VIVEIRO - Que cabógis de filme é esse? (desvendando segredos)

A prisão num ciclo infinito, sem sabores, sem grandes perspectivas. O casal pode viver perfeitamente bem e sem problemas,
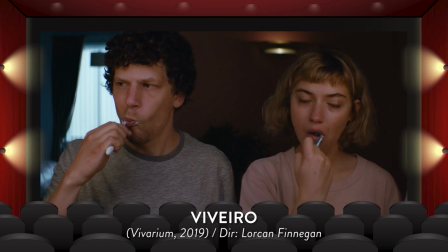[12:32]
contudo o que precisa pelo preço de não ter liberdade pra mais nada além da rotina básica. Nem mesmo liberdade de ir e vir, a não ser pro trabalho, cavar, cavar,
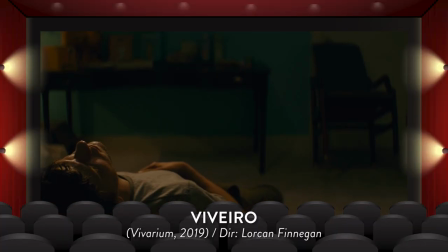[12:43]
cavar, sem chegar a lugar algum e voltar pra casa cansado no final do dia.
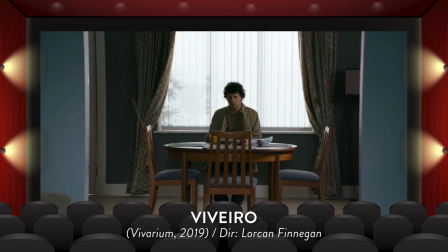[12:48]
Pra no dia seguinte fazer a mesma coisa. Rotina essa que deteriora a vida do indivíduo, tira sua energia, alegria e sabor de viver. Não é à toa que as comidas aqui sequer têm gosto. É o ideal, nada ideal do homem provedor. Enquanto o papel da mulher nessa tradição seria ficar em casa cuidando dos filhos,
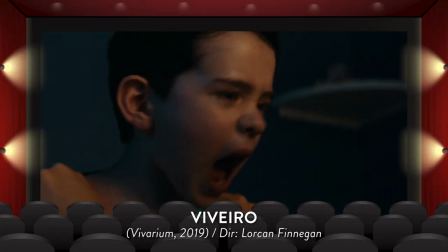[13:06]
que às vezes são tão indesejados que são vistos pelos pais como um invasor esquisito e irritante,
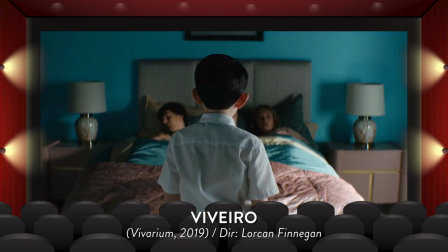[13:12]
com comportamentos inexplicáveis e que destruiu os bons momentos de núpcia do casal,
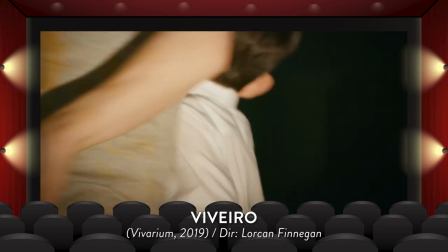[13:17]
os bons momentos de solteiro, de antes dele ser concebido. E como o filho não pode gerar recursos pra si, requer que os pais se mantenham nessa rotina sem sal pra poder gerar os recursos que manterão todos vivos.
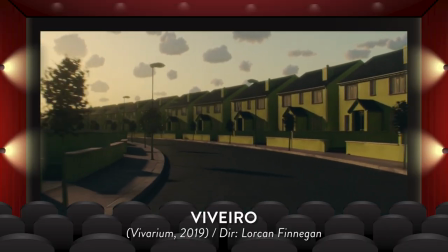[13:30]
As casas bonitinhas e o céu perfeitinho vende a ilusão de vida perfeita.
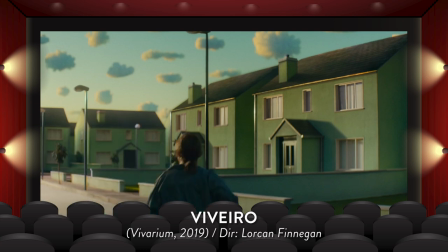[13:35]
Mas as casas todas e quais arrancam qualquer possibilidade de personalidade. Os humanos que ali moram seriam apenas peças genéricas de um maquinário.
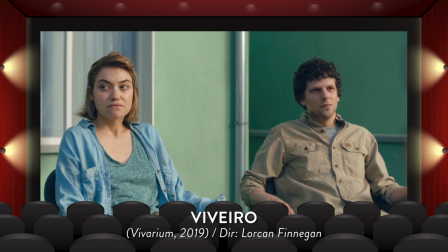[13:43]
Não tem direito à identidade própria, não tem direito à vontade própria. A ele sobra apenas a ilusão de uma perfeição. Viveiro é um filme bem intrigante que possibilita algumas boas reflexões para compensar o seu sobe e desce narrativo. Mas ainda que oscile desse jeito, eu acredito que oscila num patamar bem acima do comum e essa é uma das principais razões que me motivaram a gravar este vídeo. E lá vai minha reação enquanto eu assisti esse filme! E você aí, concorda comigo ou discorda comigo? Gostou desse... quadro? Fica atento, porque quando tiver esse aninho roxo na thumb, é porque é um vídeo novo desse quadro aqui, que é um vídeo que eu tô querendo recomendar algum filme pra gente conversar a respeito. Mesmo que seja eu falando aqui e vocês escutando, mas vocês podem comentar aí, então tá tudo jóia. Então é isso, mais um Super 8 tá chegando ao final. Eu fico muito grato pela atenção de vocês, muito obrigado, até a próxima e tchau.